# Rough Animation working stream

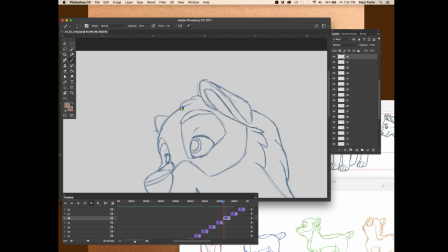(50:09)
color select this blue this time. Grab it from here.
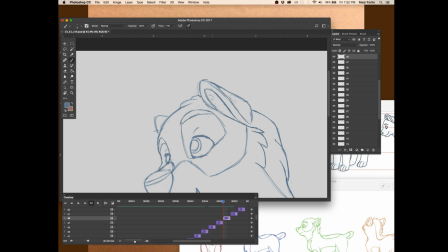(50:28)
Let's see. Most of our wolves have very similar ear fluffies. I think his came out a little bit rounder. Probably should make them more squared off, but
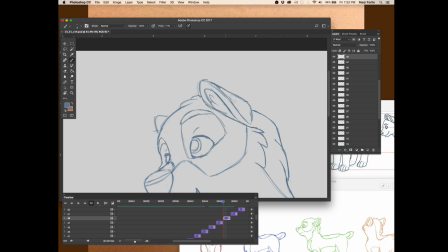(50:45)
I'll just have two of them showing up there. I try to be fairly clean.
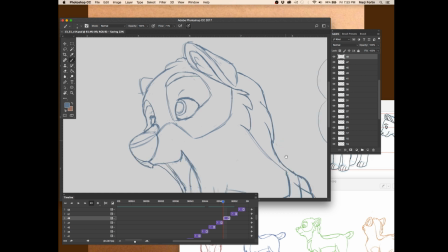(50:50)
I mean, my drawing is messy, but you can see like where the lines begin and end, and I try to make sure the ends connect and stuff because the person who's going to go in after me and ink this is literally just going to be tracing over the top of it and inking it, and they don't need to be worrying about like, wait, this corner doesn't exactly match the other corner.
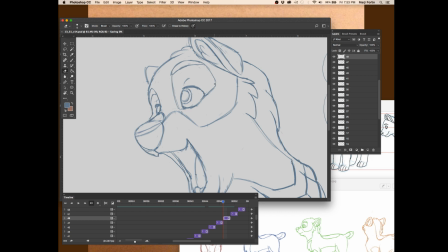(51:06)
So it's my job, hopefully, to actually make sure that everything is moving uh, at the same speed, that like the eye corner doesn't change in between drawings because that's going to cause a flicker later when it gets cleaned up.
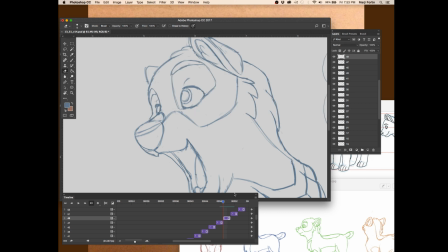(51:23)
Um, Actually, and this is the case for any animated film, a lot of the magic, especially with animators, we notice this a lot. A lot of the magic is lost when you ink something, or not ink, but when you clean it up. Cleanup looks gorgeous and beautiful and final and colored and everything,
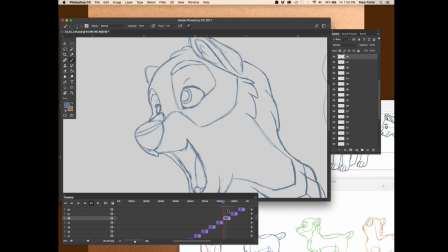(51:38)
but there's like a little bit of the soul is gone when the rough pencil pass is passed. Um, and this is the case. Like I've heard Disney animators talk about this too and complain about this. There's just something that it's hard to capture the same energy once you clean it up and color it and it's final.
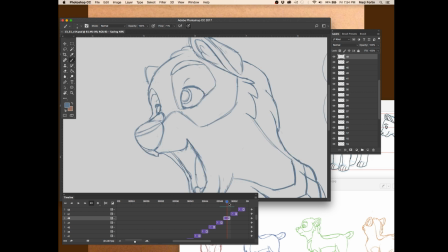(51:55)
I mean, it does look fancier for sure, but I love looking at rough animations. I don't know if maybe that's just an animator thing or what. Uh, oh, it's already been an hour. All right.
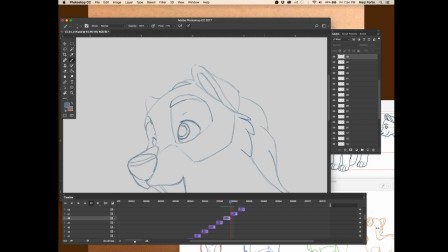(52:11)
So what I like to do when I'm doing something like this, where I have a bunch of drawings that I've already made,
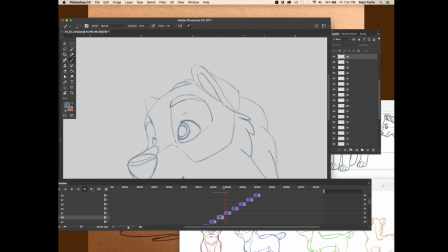(52:17)
so this animation already exists, but all I'm trying to do is let me see. I'm trying to draw the ear parts. I could just go straight ahead and on each frame just draw it slightly different. But the problem with drawing straight ahead and just doing one frame at a time is that eventually you're going to get way off model.
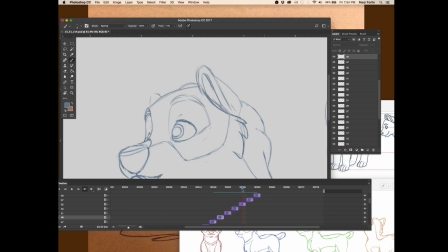(52:33)
Your drawings will stray farther and farther from the source. So what I like to do is I basically do like a sandwich. Let me see. I take two drawings that are far apart.
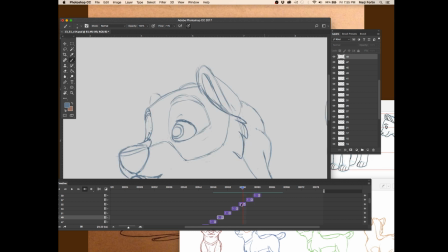(52:47)
Okay. So let's say this drawing, and then this was my old drawing. I'm going to move it over so it's next to that drawing. Actually, no. Let's do this drawing. It'll be easier.
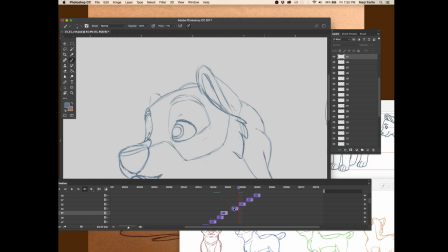(53:03)
No, I guess I'll have to do that one. Okay. And I put them together, and I make sure that I animate that. And then when these two drawings are animated and everything's on model, I then go and I do the drawings in between, and I in between them the way that I would normally do with animation.
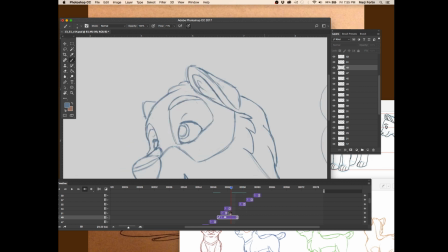(53:24)
Oh, it's being extra laggy now. Not sure why. It was just kind of sort of laggy now. It's, uh-oh, my stream is not good. Something's happening on the internet. Let's see.
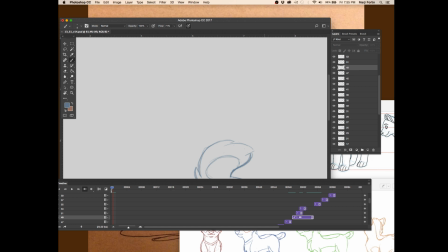(53:38)
All right, I'm going to try to get to the bottom of this. I'm not sure if it's my computer or, let me see, it should say here.
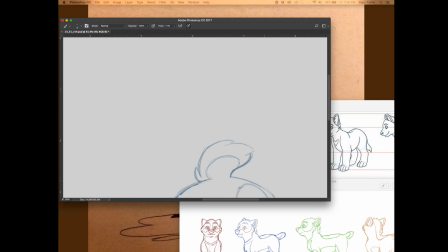(53:46)
Nope, it's not my computer, I don't think. Yeah, Berwainer, I agree. We should put this up on the YouTube.
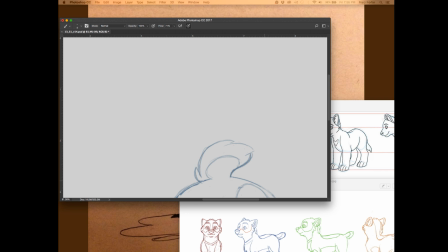Hmm.